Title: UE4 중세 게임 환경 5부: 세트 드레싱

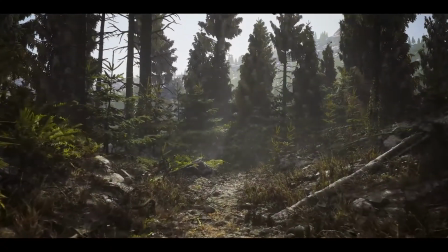0:06 Hello everyone, my name is Wiktor Öhman, and in this video I'll be going over how I approached the set dressing of the village, which was not only the bulk of the work I did,
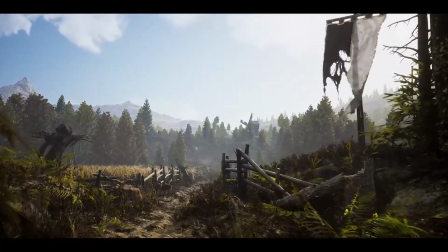0:14 but also the most fun. Set dressing is more nuanced than one might first think, as it requires some logical thinking regarding storytelling,
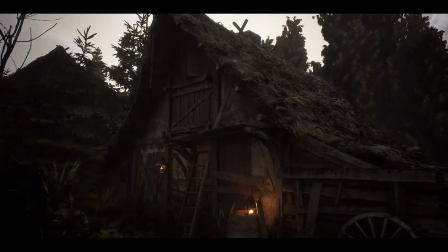0:22 the natural order of things, life cycle of plants, and how all of this interacts over time based on the surrounding areas.
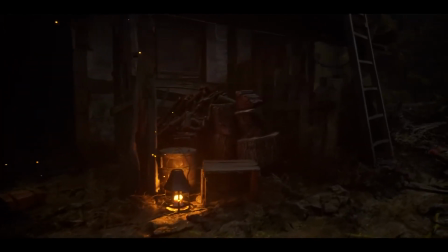0:29 I'll be covering some feature overviews, useful tips and tricks, and some high-level insights into my mindset and workflow for projects like this.
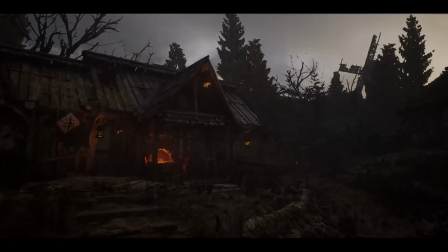0:38 The way I like to approach set dressing is to split it up into different brush strokes, as I call it, large, medium, and fine.
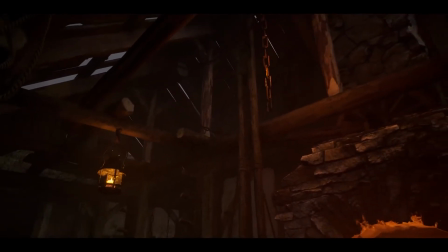0:46 The large strokes are the larger assets and areas, like forests or cliffs, and larger key assets.
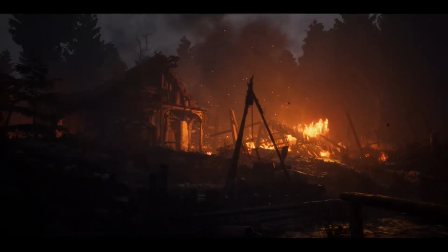0:52 The medium strokes are hand-placed foliage like shrubberies, stumps, boulders, etc.
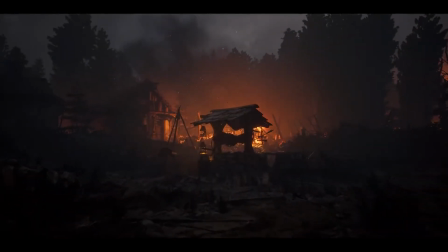0:57 Whereas the fine strokes are grass, pebbles, ropes, cables, decals, and so on.
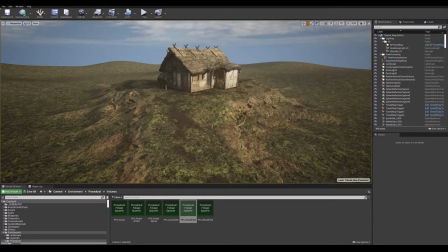1:06 The first broad stroke I'll do is to add some nature to the surrounding areas.
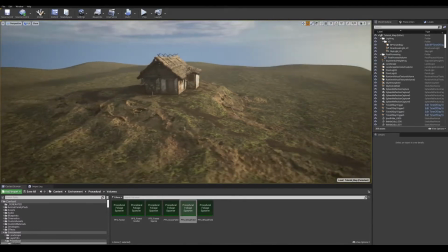1:10 And the quickest way to do this is to use procedural foliage volumes, or PFVs for short.
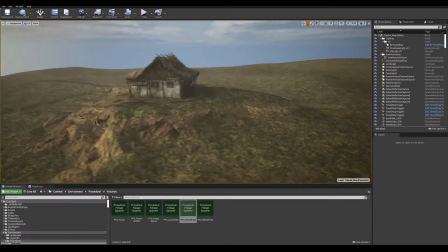1:15 My colleague Jacob Koidel made a great video covering how to set these up, and you can check it out by clicking the video link below.
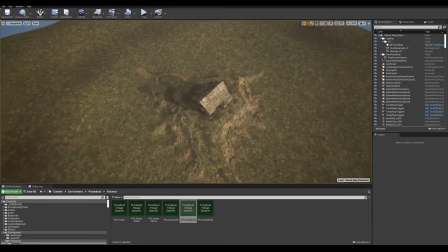1:24 To get started, all you need to do is to enable procedural foliage volumes in the editor settings, then find the PFV in the Place Actor menu.
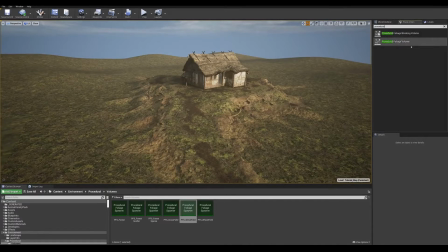1:32 Then drag a volume to the area you want to populate, scale it to the correct dimensions, and then select the preset you want to use from the content browser and plop it into the slot.
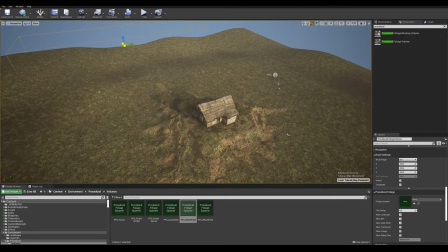1:41 All the presets used in this video are all part of the project that you can download for free from the marketplace.
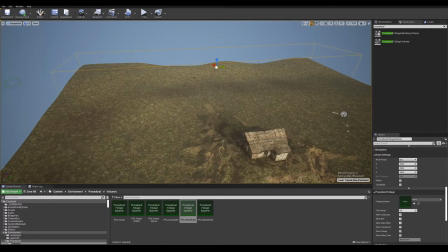1:46 And once that's done, simply hit resimulate and give it a second or two to work its magic.
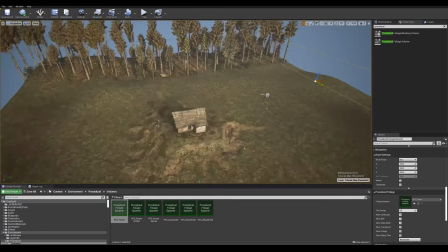1:55 There we go. We got a forest. I'll duplicate this volume and add a forest to this side as well.
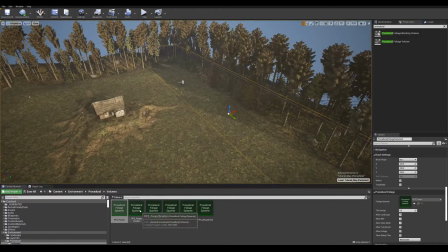2:02 Then duplicate it once more, and select the sparse forest preset and resimulate using that instead.
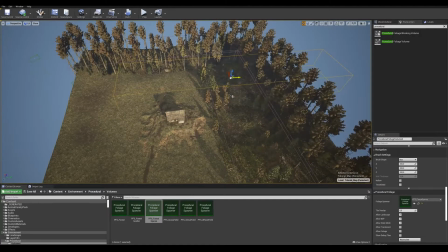2:08 It gives the forest a bit of a nicer fall off rather than an abrupt edge. And I'll do the same thing for the other side.
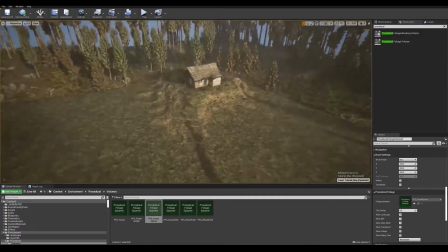2:17 Let's fill in the remaining areas with a different preset, the shrub field one.
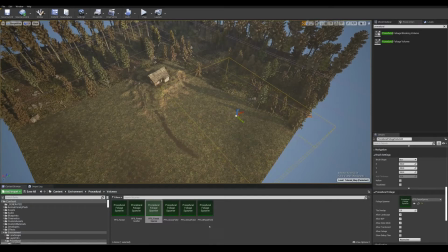2:21 What I'm going for is a nice gradient falloff, both in terms of verticality and density.
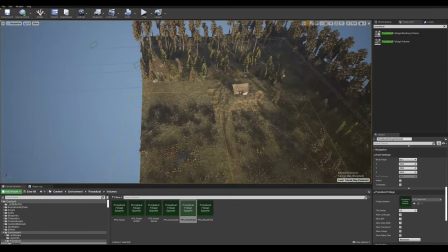2:28 This is a mindset that I lean on quite extensively when creating environments.
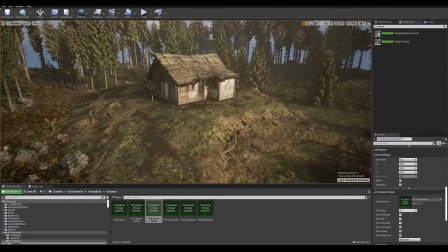2:35 As the surrounding area is done pretty much and the house is feeling a lot more grounded, let's add some larger assets to begin telling a story.
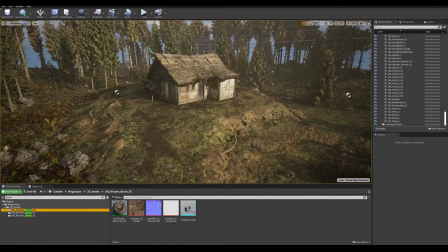2:43 Who lives there? What does he do? Has he been away for an extended period of time?
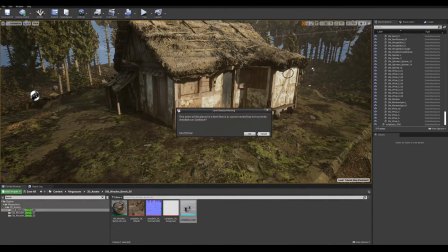2:47 So let's say he's a middle-aged carpenter and a barrel maker who's been on a merchant trip for a couple weeks.
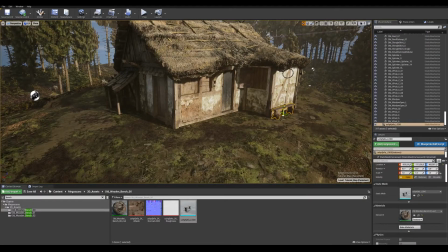2:53 This will let us use quite a large number of the available assets in the library, and it will also allow us to make the place feel a bit untidy due to his absence.
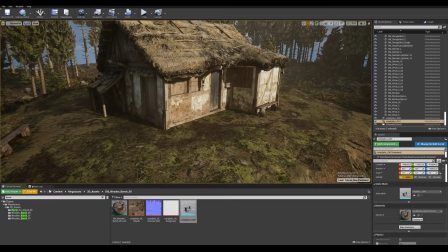3:02 So I'll start off by adding a bench or two around the house, and benches are great as they can really help the viewer visualize daily life and how the benches are used, by whom,
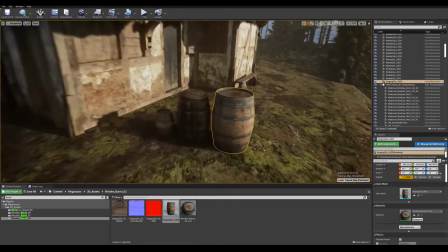3:11 and sort of create their own stories. It might sound silly, but it works.
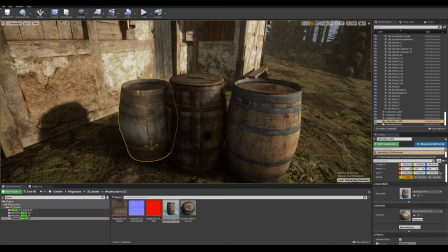3:16 Practically, and they can be used to place other assets on as well, just like tables can.
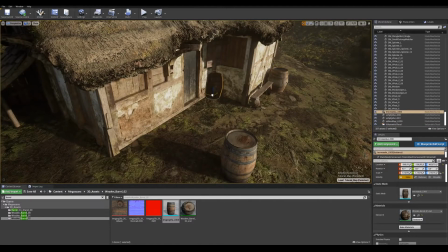3:22 Next, seeing as he's a barrel maker, we'll add some trusty barrels here and there.
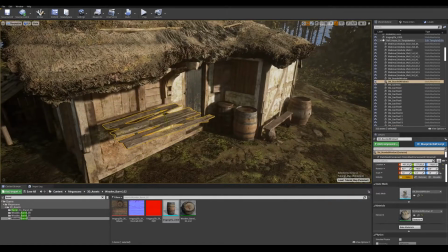3:26 I'm making sure to add some nice boards between the barrels here to add some structural integrity and some more visual fidelity to the assembly.
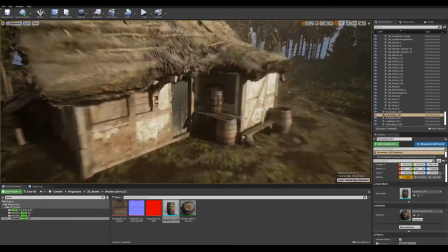3:35 And while I've got these planks handy, I might as well just add a little storage area here.
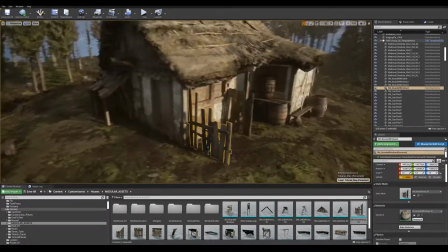3:41 Let's continue set dressing the front of the house. I'll grab this fantastic looking log pile from the content browser and place it
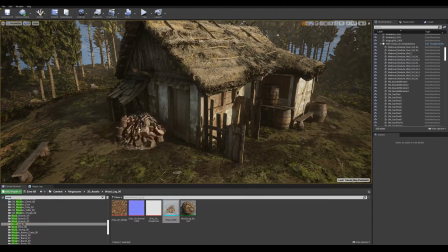3:50 in this little roofed off area while making sure it doesn't intersect too much with the structure itself.
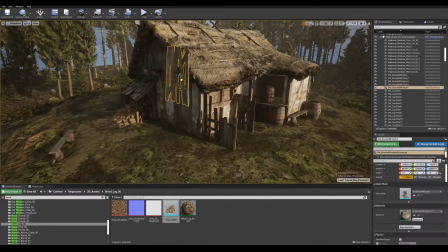3:56 Something that was very common in ye olden days was a loading
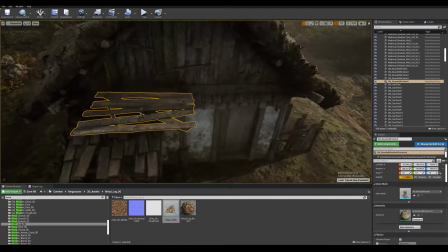4:01 door or a landing on the second floor of houses on which goods could be lifted up to.
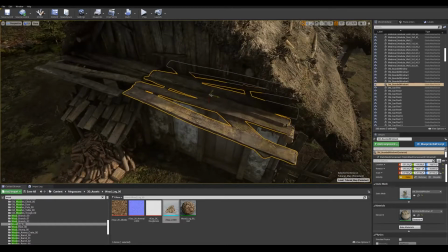4:06 I'll use some of these board assemblies that I just used to make a quick balcony of sorts.
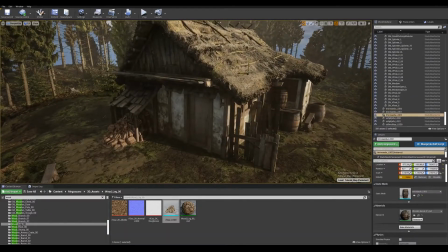4:11 Here I'll place another barrel.